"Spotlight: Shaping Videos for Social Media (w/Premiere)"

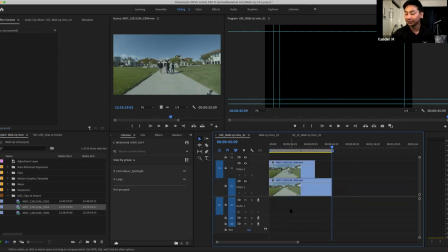497s
I'm gonna erase the audio by holding Option, clicking separate from the clip and deleting that.
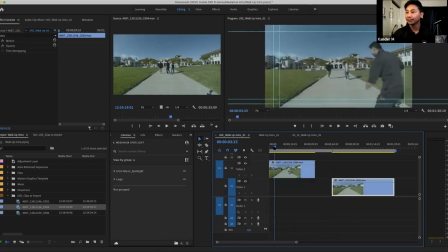501s
In the same way, I'm gonna move that away, in the same way that I'm trimming the front and the back end. So look, I don't want any of this. You see how it's already slow motion, right? If I had dropped the 50 frames version of the clip into the timeline, it would have been at normal pace, normal speed.
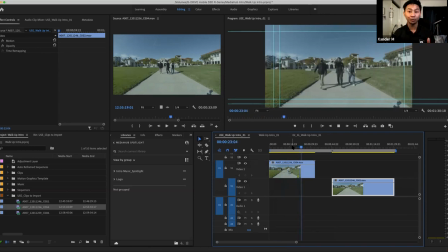520s
But because I interpreted the footage from 50 down to 23.97, it slows everything down, right? It's a lot better way of doing slow motion versus creating the speed of the clip to be slower, okay? Get more of a natural look. Okay? All right, so I'm gonna clip the front end.
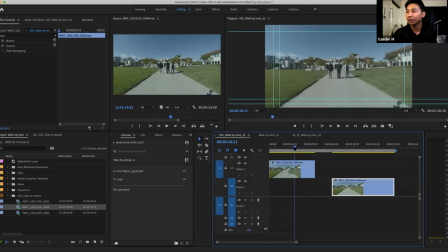540s
I wanna start right when we start walking. That's where I want the clip to start. So I'm gonna push the letter Q. Make sure the clip is selected. Letter Q. Come on. What happened? There it is. I had to put it in the active timeline.
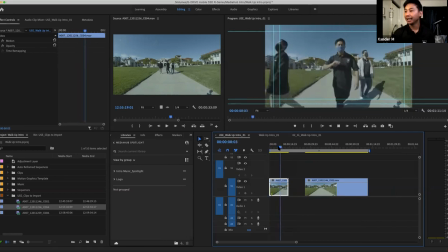557s
Duh. All right, and then I am going to have the footage end right where I get to the front, because that's where I'm going to fade
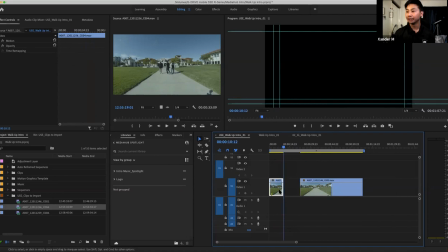566s
off, and I'm going to push the letter W. And then to move your clips up and down or from video timeline, all you got to do is select a clip, hold Option, and push the up or down arrows. Right?
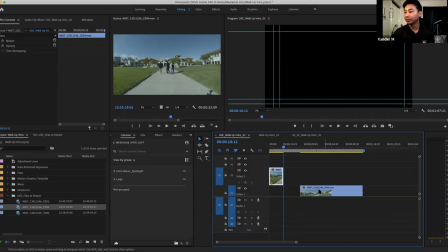584s
So I'm going to move this clip of us walking to the very top, and I'm going to move the empty clip of just the space below that.
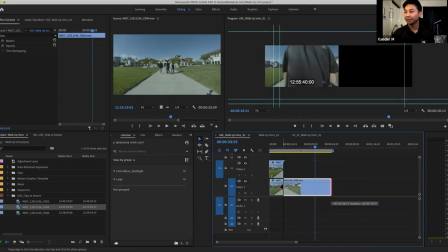593s
So I'm going to layer them on top of each other. I'm going to clean up a little bit, have everything fit with each other.
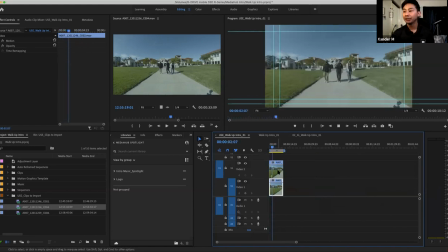600s
All right. So right now you're seeing what is on top, right? Hierarchically speaking, if you work with Photoshop, it's almost like working with layers. You're going to see the top layer above everything else. It's going to affect everything below it.
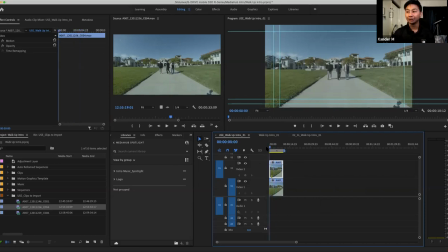615s
And so because it works that way, what I want to do is I'm going to add a transition. So a shortcut to add a transition really quickly when you're shaping your videos for social media, it helps to know like quick shortcuts, because these are quick videos. They're not long, right?
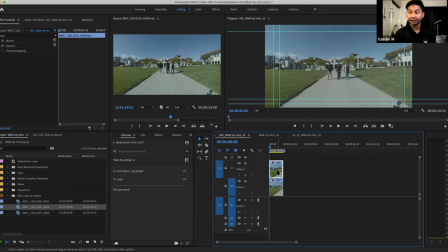634s
This in fact was like 13 seconds, but a shortcut for a transition is select the clip you want and push Command D, and you'll see the transitions on both the front and the back end disappear. And you'll see that the three individuals or talent will appear.
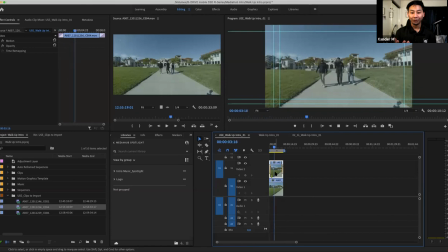653s
Whoa, what happened? Well, they appear.
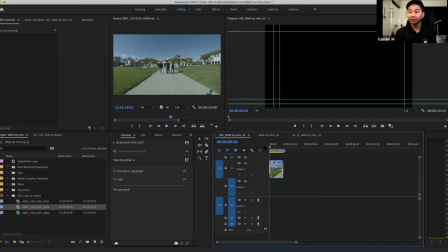658s
If I delete the bottom layer, they don't just appear, the whole clip appears.
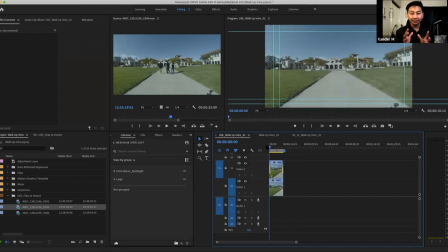665s
But because the bottom layer is there and it matches the static nature of the shot, it makes it look like we appear. So there's a little bit of coordination there, yeah?
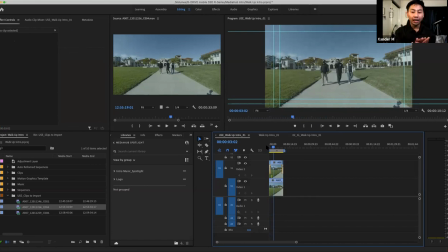679s
We coordinated this idea and we planned out that we wanted to the individuals to make it seem like they appear in the shot, like almost like they have this power to disappear or reappear. So we shot
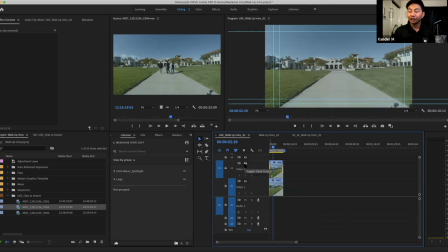699s
the walkway first, and then we shot the walkway with individuals on it, with our actors, and then we put them together on top of each other, and it looks like they appear.
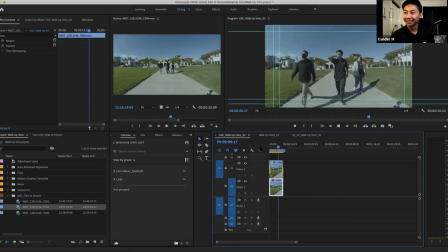713s
Whoa, super neat, yeah. And so real quickly, what I wanna do next is, all I did was I created a new adjustment layer, because I was like, I gotta change the color. I want it to pop a little bit. I want it to fit sort of my aesthetic and my appeal.
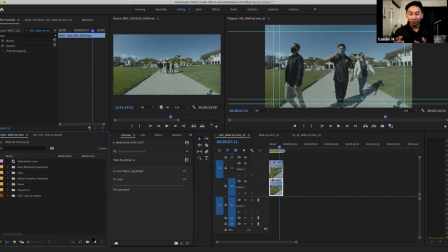730s
And I usually like sort of darker tones, contrasty, a little colder. So I'm gonna create an adjustment layer. So in my project panel here, I'm gonna go to the bottom right-hand corner, it says new item. I'm gonna click on that and I'm gonna select adjustment layer.
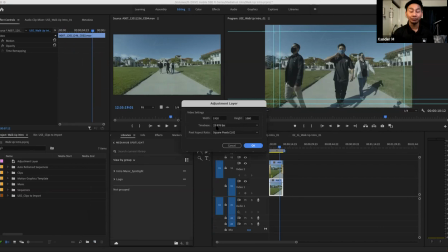746s
And I wanna make sure that the time base is the same frames per second, and that's 23.978. All that stays the same, 1920 by 1080, right? And then I'm gonna take this adjustment layer as it appears in my project panel.
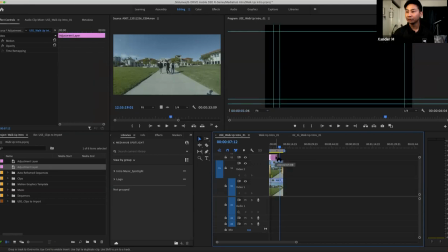759s
I'm just gonna drag it to the next video timeline layer and put it above everything else.
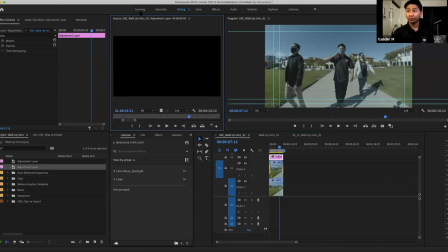768s
I'm gonna double click it. And for Premiere, there are these different sort of workspaces that you have at the very top.
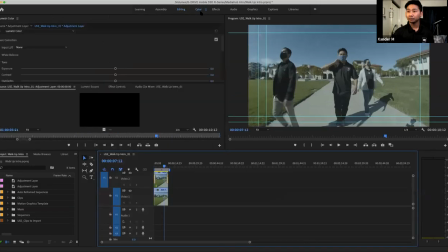776s
I'm just gonna click color and then double click adjustment layer again. I'm OCD in that way. I just make sure that I always have to make sure that I'm always clicking, that I'm always saving. So I'm saving my project. And I know that I am in the proper adjustment layer because in my source panel here, it says adjustment layer.
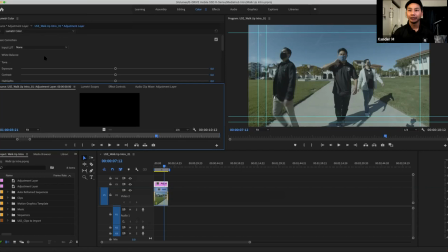796s
It says adjustment layer here. Right? And I'm gonna go ahead and color correct it. I'm gonna work on the exposure. Actually, I'm not gonna work on the exposure first. I'm gonna work on the white balance. So I'm gonna click white balance. And then I'm gonna try and find something white in the frame. So let's go.
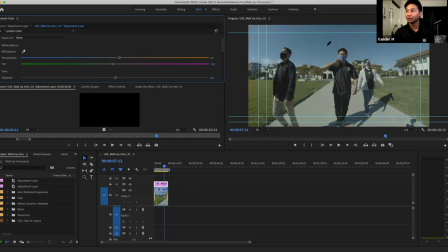819s
Oh, look, if I click on anything else, you'll see. Whoa, that looks weird. Looks weird. Right? So I want Angel's shoe here. Click that white balance. Whoa, that looks nuts. Let's see the sky again. White balance it to blue. Just for fun.
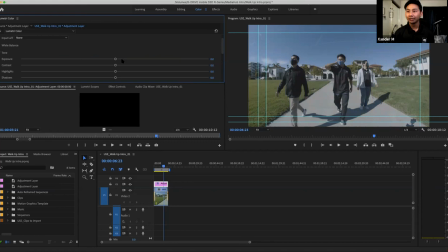837s
Again, just for the sake of the workshop, I just want to show you some of the things that we did when you're creating your videos. I'm going to work on some of the exposure. Now, remember, all this is in the adjustment sequence that or item that we put in this video timeline 3.
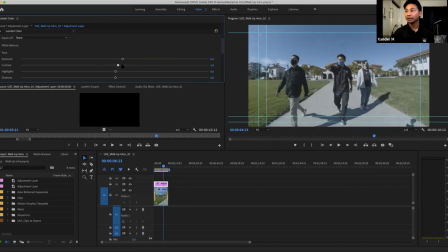854s
I'm gonna work on that, up the contrast. If I want the sky to pop, maybe I'll raise the highlights a little, drop some of the shadows. I love working with blacks, and especially when things are a little darker and colder.
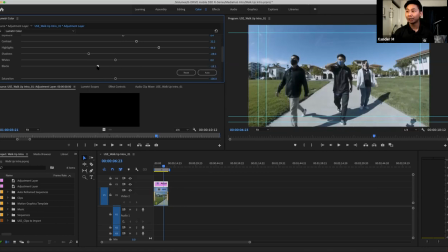871s
So I'm gonna drop my black or raise my black. Now I'm gonna drop it. Let's raise the whites here just a little. And then you'll see the difference here when I toggle off the eyeball in video timeline 3. It pops. Yeah.
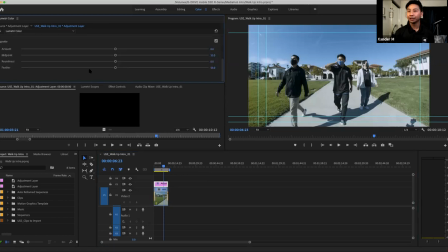889s
So I'm gonna add sort of a vignette just for fun to bring the focus in on the cast members or the actors here. So I'm gonna drop Oh, my camera will turn back on. Don't worry about it. So drop the vignette a little bit, drop the midpoint.
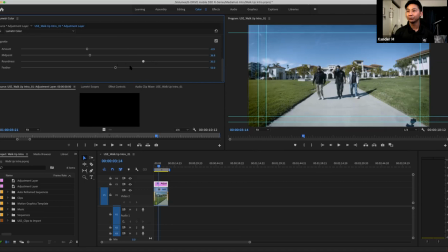909s
Maybe, yeah, I'm focusing on the roundness and then feather it out a little bit. Let's drop that a little more to bring focus in. We're always thinking about where we want our viewers' eyes to go when we're thinking about shaping videos for social media because we don't have too much time.
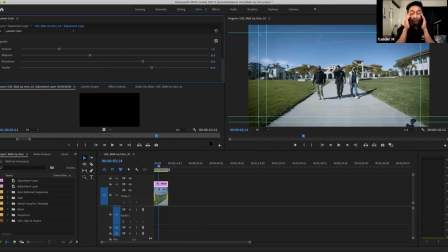926s
Yeah. And so we want to make sure that we focus our viewers. We tell the viewers' eyes where we want them to go, where we want them, what we want them to see is what I'm trying to say. Now look. There we go. With no music, we've shaped some, just a little bit of what we got going on.
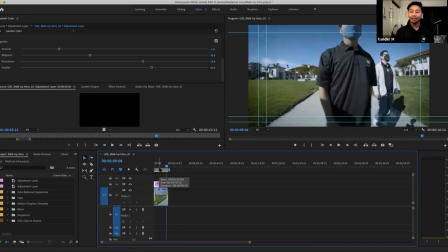944s
And then you can add your own kind of text. You can add your own kind of music, and make it work for what kind of video you're trying to shape.
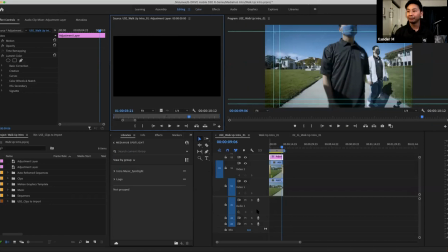956s
So I'm gonna go back to my version that we started with.
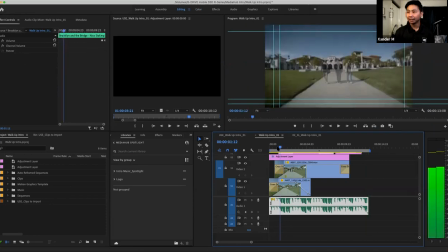961s
It's gonna get a little loud, so here we go. And you'll see, well, let's mute that bad boy. You'll see that I've added text and the text has its own effect to it.
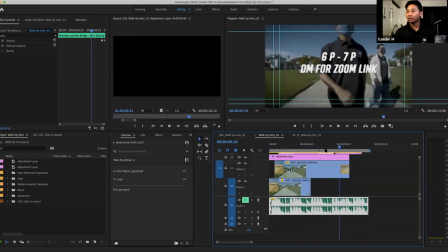975s
And I've added sort of the time and the fades, all sort of stuff that I just kind of showed you just moments ago,
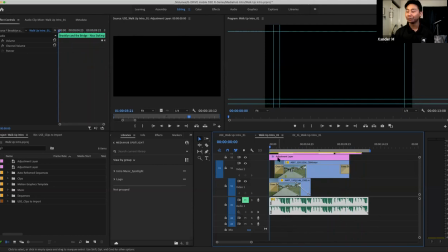985s
including that stuff that I showed you moments ago, is what I'm trying to say.